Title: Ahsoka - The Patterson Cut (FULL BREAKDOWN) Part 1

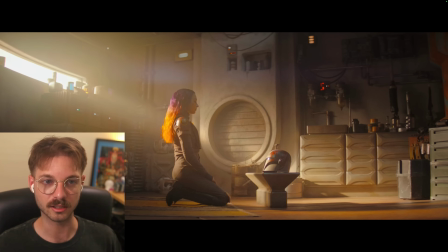It is like, I get it. It's a totally different tone, and so I think that's probably why the cut feels more abrupt.
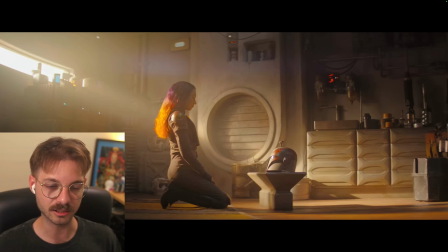I'm sure I could have, added in another scene in here or something to kind of like, make that not so abrupt.
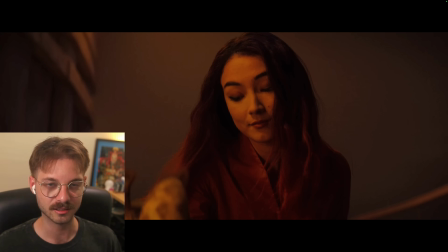I really liked the kind of crescendo that the music has.
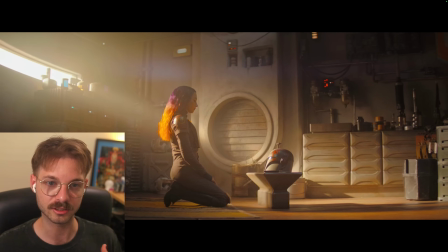And kind of showing her new state of mind now that she's getting ready to take on this mission.
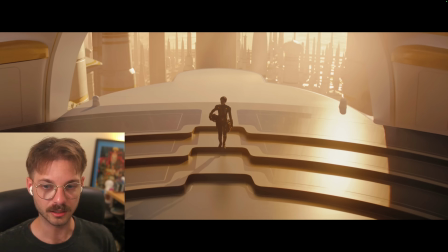So that's my opinion on that. I definitely understand the criticism though. So this, I didn't actually change any of this really,
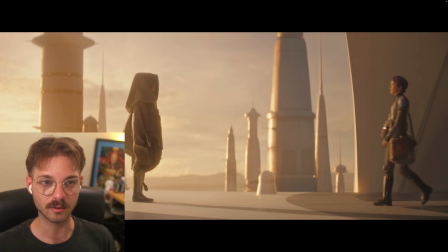just up until we get to when they meet each other.
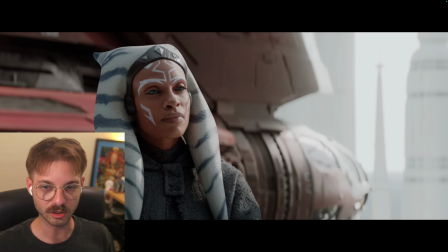And the way that they interact in the show honestly wasn't horrible.
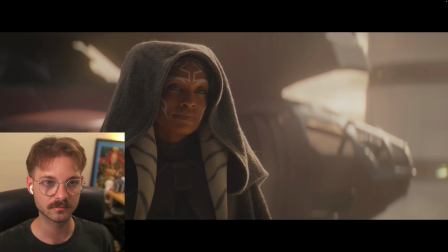Nice haircut. It's more me.
I think that that works for the show because, well, first of all, I don't love this.
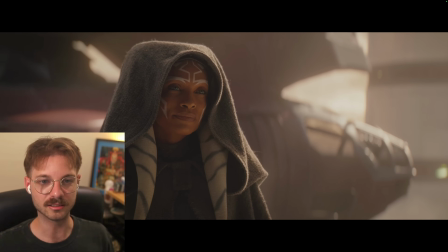Nice haircut.
I think her face is a little like annoyed at Sabine for some reason. So performance-wise, I don't love this as kind of their first interaction in the whole movie.
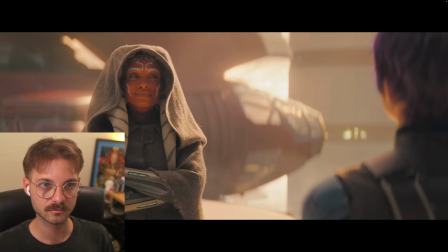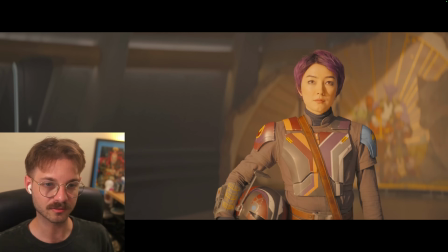I have just received a So I like this because, first of all, the first time we see Ahsoka's face,
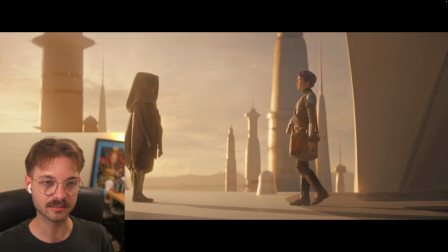she's smiling at Sabine. So I think that already gives it a nice feeling of approval, you know.
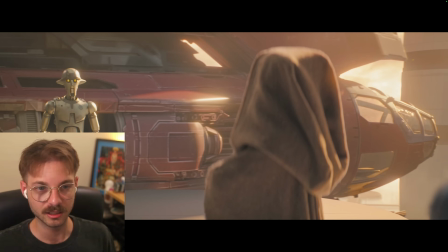And then they're interrupted by Huyang. So I know it's a short moment, but I think that it really feels nice.
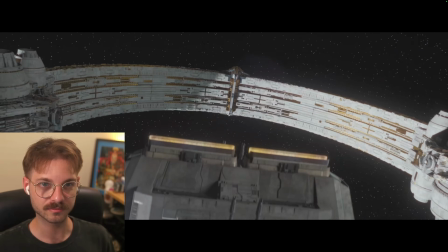And then we get into them building the Eye of Sion. Yeah, I really I wanted to punch up the colors here.
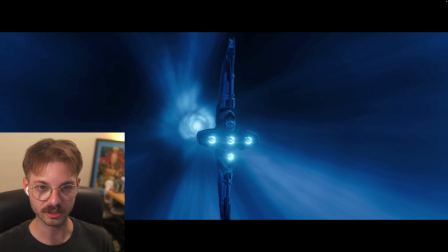And now we get into kind of this new training session that I created for the movie.
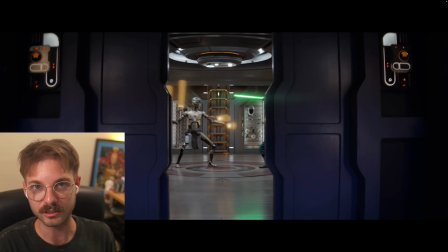So in the show, there's like these great moments between Huyang and Sabine when they're in the hospital.
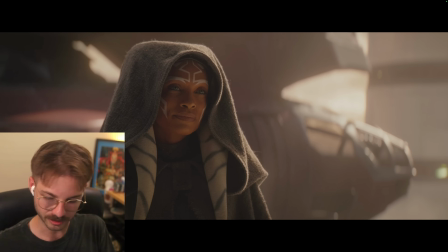And it was obviously something that I had to cut because Sabine's never in the hospital,
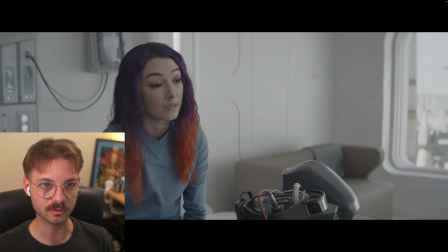but some of that dialogue I really did like between the two of them.
I see you still have your lightsaber.
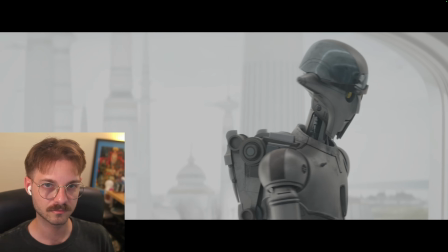Ezra's lightsaber. True, he constructed it, and by all accounts it served him well.
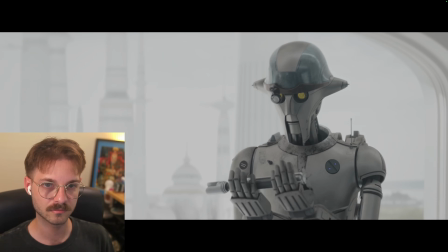Then he passed it on to you. You have since made your own modifications. So it is now your lightsaber.
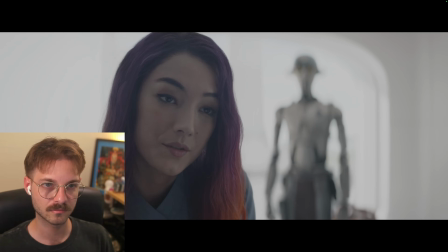For all the good it did me. I can't train if Ahsoka doesn't want to teach me. That is an excuse.
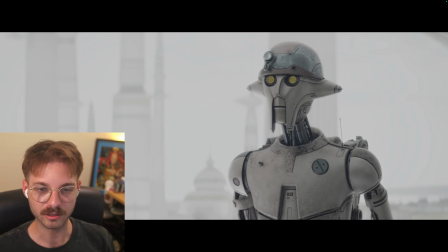Yeah, so this whole like kind of back and forth about the relationship between Sabine and Ahsoka, I really cut back on. I think it's already enough that kind of this maybe abandonment issue where, you know, we don't know the specifics of it, but for some reason they never finished the training,
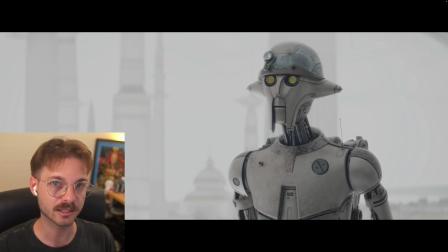whether that was Ahsoka being busy or canceling it or not trusting in Sabine or something. That's not really in my movie, and it's not super in the show either. We needed to talk about the lightsaber because at this point, if I cut out this kind of section where they're talking about the lightsaber,
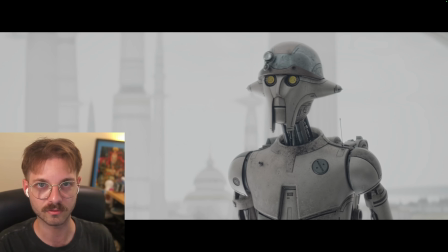as an audience member, you don't really have context for her lightsaber and what it means to her. So luckily, with Huyang being a robot, I was able to, you know, take some of his lines from this scene and move it to a different scene, since we don't have any issues with his lips moving or anything.
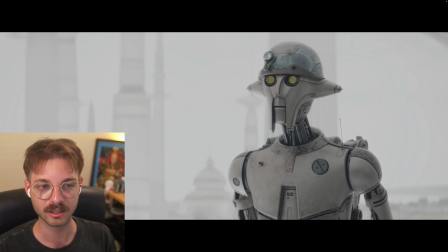And then I also added some lines for Sabine where I've like cut away, or she says the lines and we're not looking at her so that, you know, we don't see it, but they are lines from this section of the show.
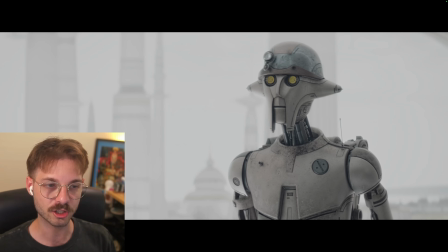And in the movie, I changed her katana, so you can see here.
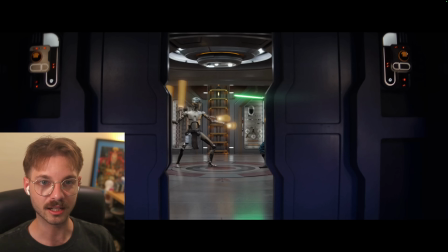I changed the katana to a lightsaber here, just in this first section where she's training.